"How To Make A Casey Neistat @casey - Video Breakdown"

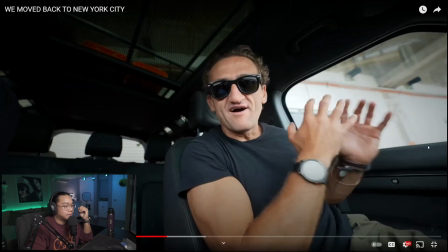Whatever I was hoping to find in California and I couldn't find.
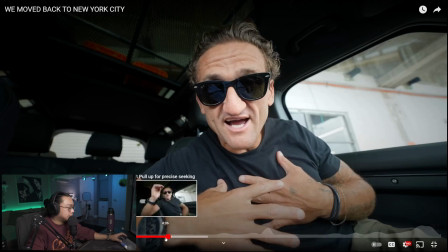Okay, so the cool thing about Casey is that he uses multiple angles in the same location.
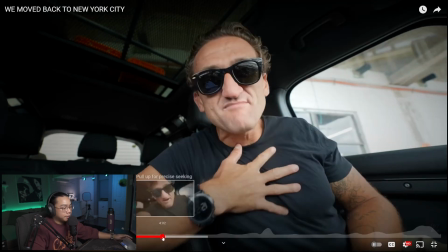And, you know, he's still in the car, but like, look where he put it. He put it like on that middle console, or just somewhere lower.
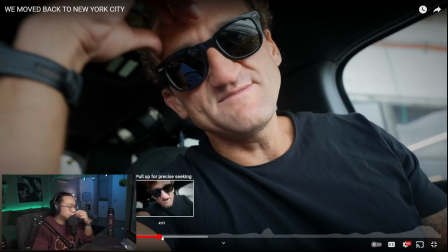And it gives like a different angle or a different view. The way that he makes things look so different, I believe, is that he uses a wider lens.
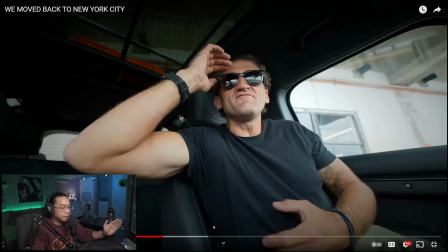So he starts off with a close angle here, then it's a little bit wider, but look how wide this is. So I almost feel like the shoulder of the passenger seat is like right here. And if you guys know, shooting in your car, if you have ever tried it, like, this is a hard shot to get with a kit lens or a regular lens. I think I remember back in the day he said that the lens that he likes to use on his old Canon camera was a 10 to 20 millimeter. And if you know your lenses, the lower the millimeter, the wider it is. So fisheye, I believe, is actually between 8 and 12 millimeters. So this actually looks fisheye to me. Fisheye, is that a word? It is now.
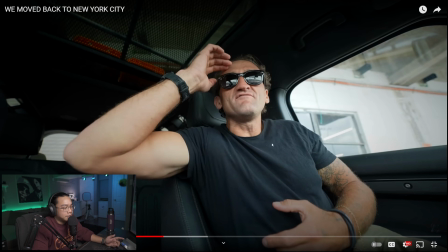And that's how he makes it look different all the time, because when you crop it in, or even if you zoom in, it just has a different feel to it.
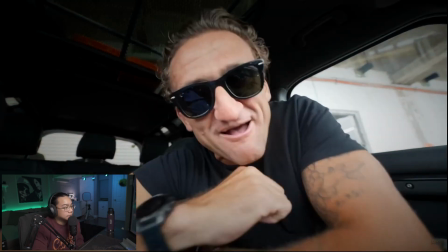How much that makes me love her.
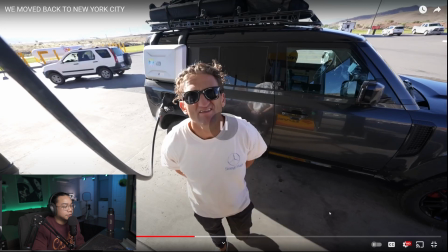More gas.
Yeah. So simple things like cutting on beat. Boom, boom, boom. I think a lot of people feel like you have to sit on shots for like a long time, but you really don't.
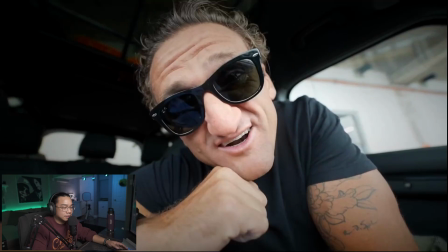It's a beat, changing it up a little bit.
More gas.
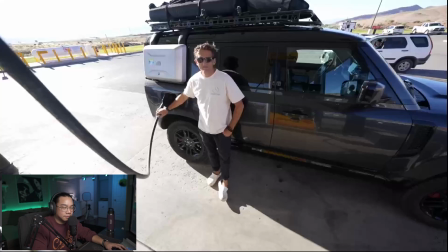Well, I made it to Colorado.
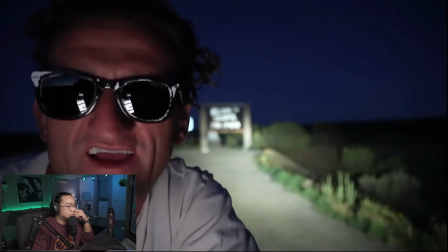I hope to be here like before it got dark out.
But just like for tips, he needed a shot of the sign.
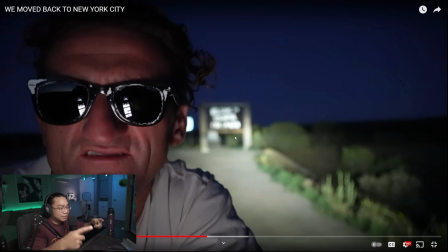So he parked it in front, high beams. You could see the sign in the back. He goes into frame. But if you notice in his glasses, he has his, I would think it's his phone. But the reason why he's probably doing that is so he can light his face. Because if he didn't have that, you know, we wouldn't see him at all.
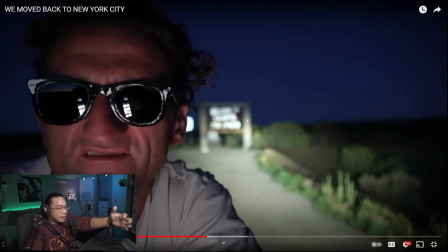Or he would probably have to do this shot like in front of the sign or in front of the lights, which would just be blaring. So just as a cool little thing is like, you know, you could use your phone as a light source.
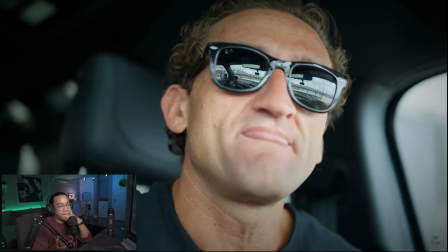It's good. It's decent. Home is about a place that makes you feel like you.
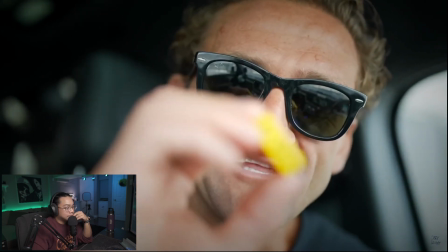Home is about, it's about finding a location where you just, this is so cool, where you just fit.
How do I break this down for like just creators? I kind of understand, but I want to break it down in an easier way for people to understand.
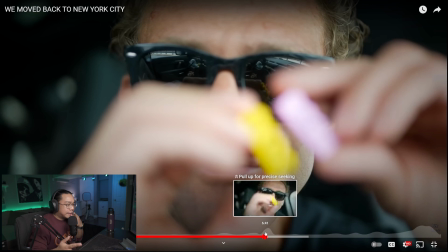I think some people were like, oh, is that like visual effects? Or, you know, how is there no text on here and then it shows up? When you have a lens that's very, has an f-stop or aperture of something that's very low, it's like 2.8, 1.8 even. I almost feel like this is a 1.8.
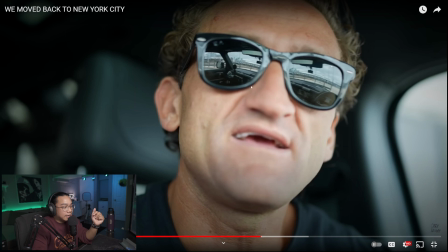This, like, look what's in focus, right? So right now his glasses are in focus and the side of his cheek, but his ears and his nose and his mouth isn't. So that means the depth of field is literally this, like, it's tiny.
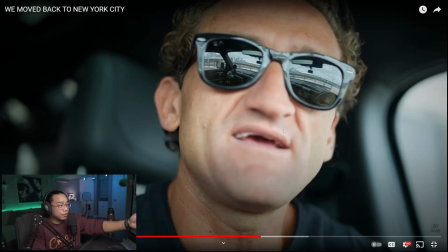It's tiny. That means that anything even further away, the headrest here, I don't know why I'm pointing at the screen like you guys could see me. The headrest here is like super blurry, the back. You wouldn't even be able to tell. So anything even in front of that, even more blurry.
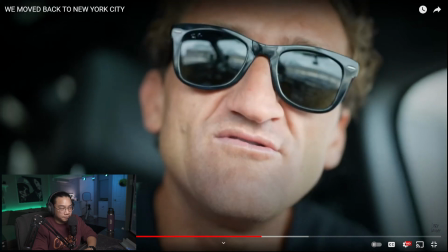So when he puts the Lego pieces up, home is about, it's about finding a location.
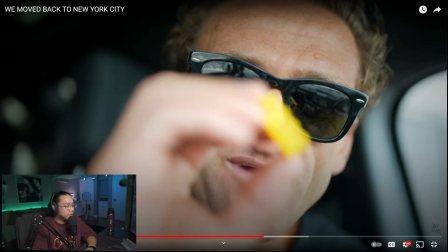Like, you could kind of see that the text is on there. But, like, look, you can't even tell it's a Lego.
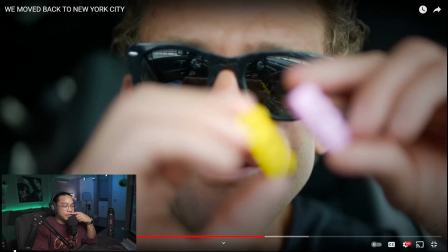You just know it's something yellow. And then when he finally puts it together, the autofocus comes in, and it shows.
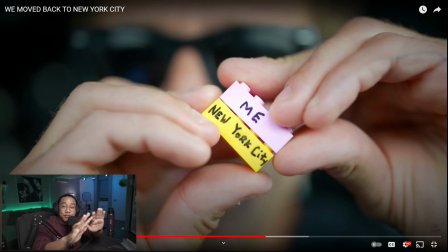Because the depth of field is so tight, it almost looks like there's no words on there. And you can even see it. Like, look, this side of his hand is so blurry, and this. And it's, you know, it's literally almost on the same plane. So that is a cool, that was a really, really cool shot.
Having the full bed here is really just clutch.
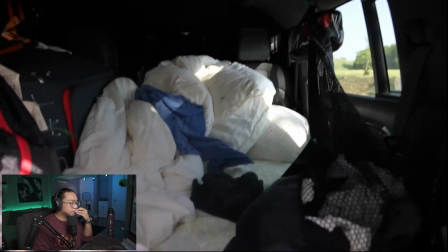This is key.